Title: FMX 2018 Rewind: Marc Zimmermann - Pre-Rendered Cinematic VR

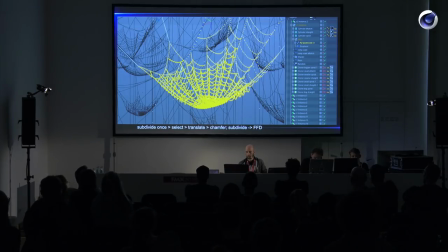[38:59]
Then the middle point that was created from that subdivision, I pulled that one down. Then I did a chamfer on that point, subdivided the whole thing again, and then pulled the whole map web down with an FFD object.
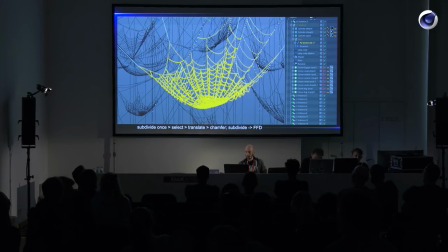[39:19]
And for the animation, I created a displacer that would give it some kind of wobble, windy movement. Yeah,
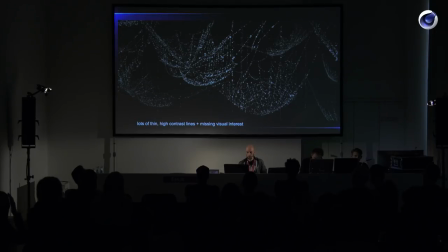[39:32]
this was not enough for me. I think if I look at this in VR, in the headset, there's a lot of thin and high contrasted lines, which is not so pleasant to look at, and it's also missing some kind of visual interest.
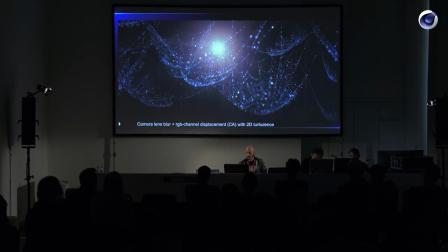[39:48]
That's why I did something that you shouldn't do in VR, which is use like depth of field and chromatic aberration stuff. But I think I needed it here, and it looked much better than without it. And here I used just a 2D turbulence in After Effects
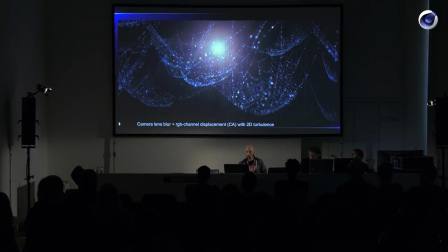[40:06]
to create the camera lens blur with a very defined bokeh, so you do it that it gets kind of blurred, not as sharp, but still the sharpness is retained within the circles of the bokeh of the effect. And then at the same places,
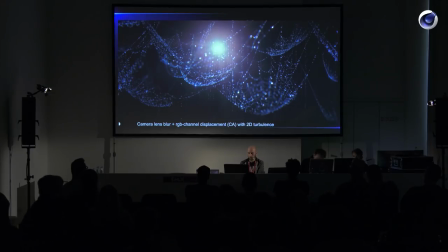[40:26]
there's the displacement of the individual RGB channels to create some chromatic aberration there, and it looks much more interesting that way than without, I think. I can show you a quick video of that one too.
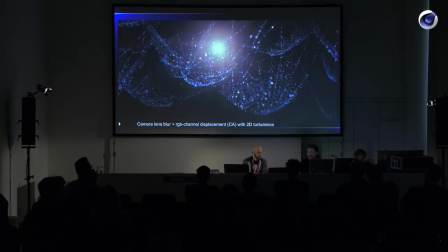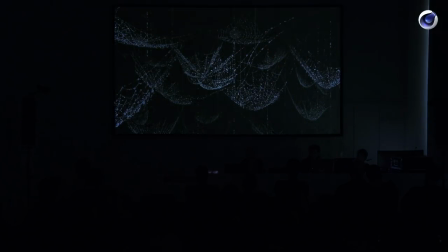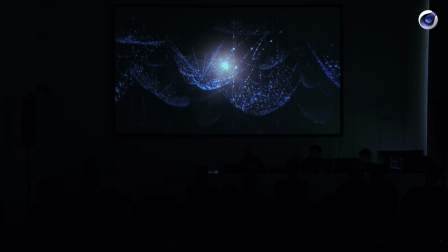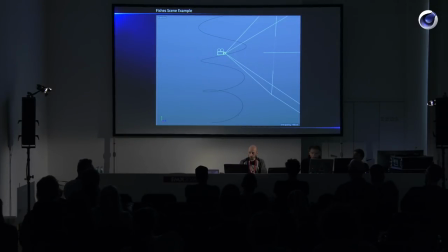[41:10]
Another example is a fish swarm that I wanted to go up in a kind of spiral manner and then encircle the camera. And I tried like flocking behavior with X particles and other stuff,
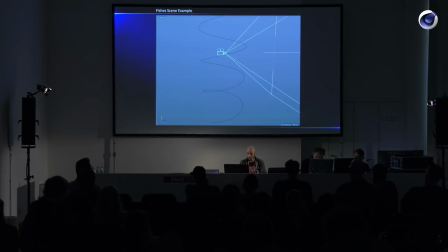[41:24]
but this didn't really give me what I wanted, because like the flocking and follow spline things in X particles, I think, are not quite there yet for me.
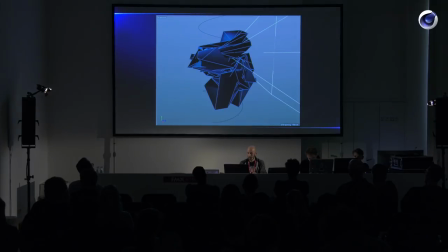[41:38]
So what I did was I created a sphere and wrapped this around this helix and put also some more displacement on it, and then animated the offset of the spline wrap, which gave me this kind of
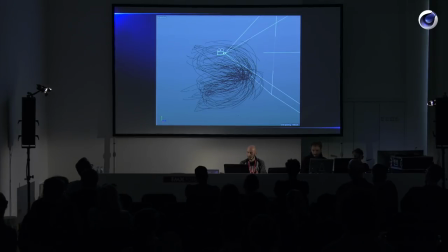[41:58]
lines or trails, and then I spline wrapped my fishes onto that.
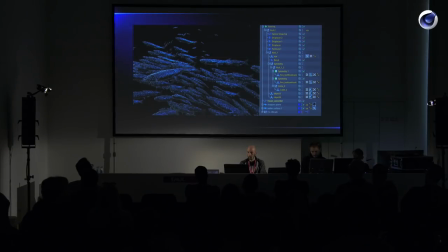[42:08]
Later I switched them out with high quality assets,
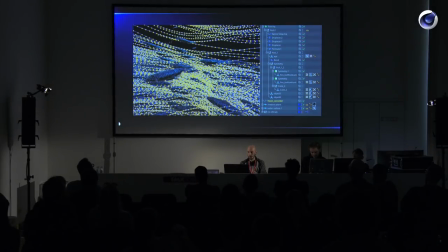[42:12]
and as you can see here, the whole tracer object, which was created by that sphere, was converted as a like the whole path. It's not only the small spline segments, but it's the whole path
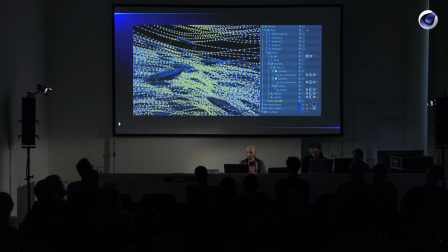[42:29]
converted, and then the fishes are spline wrapped to that, only to a really small section, so they are not stretched out, and then the offset of the spline wrap is animated. And there's some additional displacements in world space to make them wobble a bit,
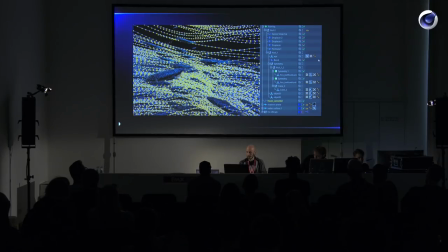[42:47]
and yeah, also bent deformer that moves the tail. Yeah, video.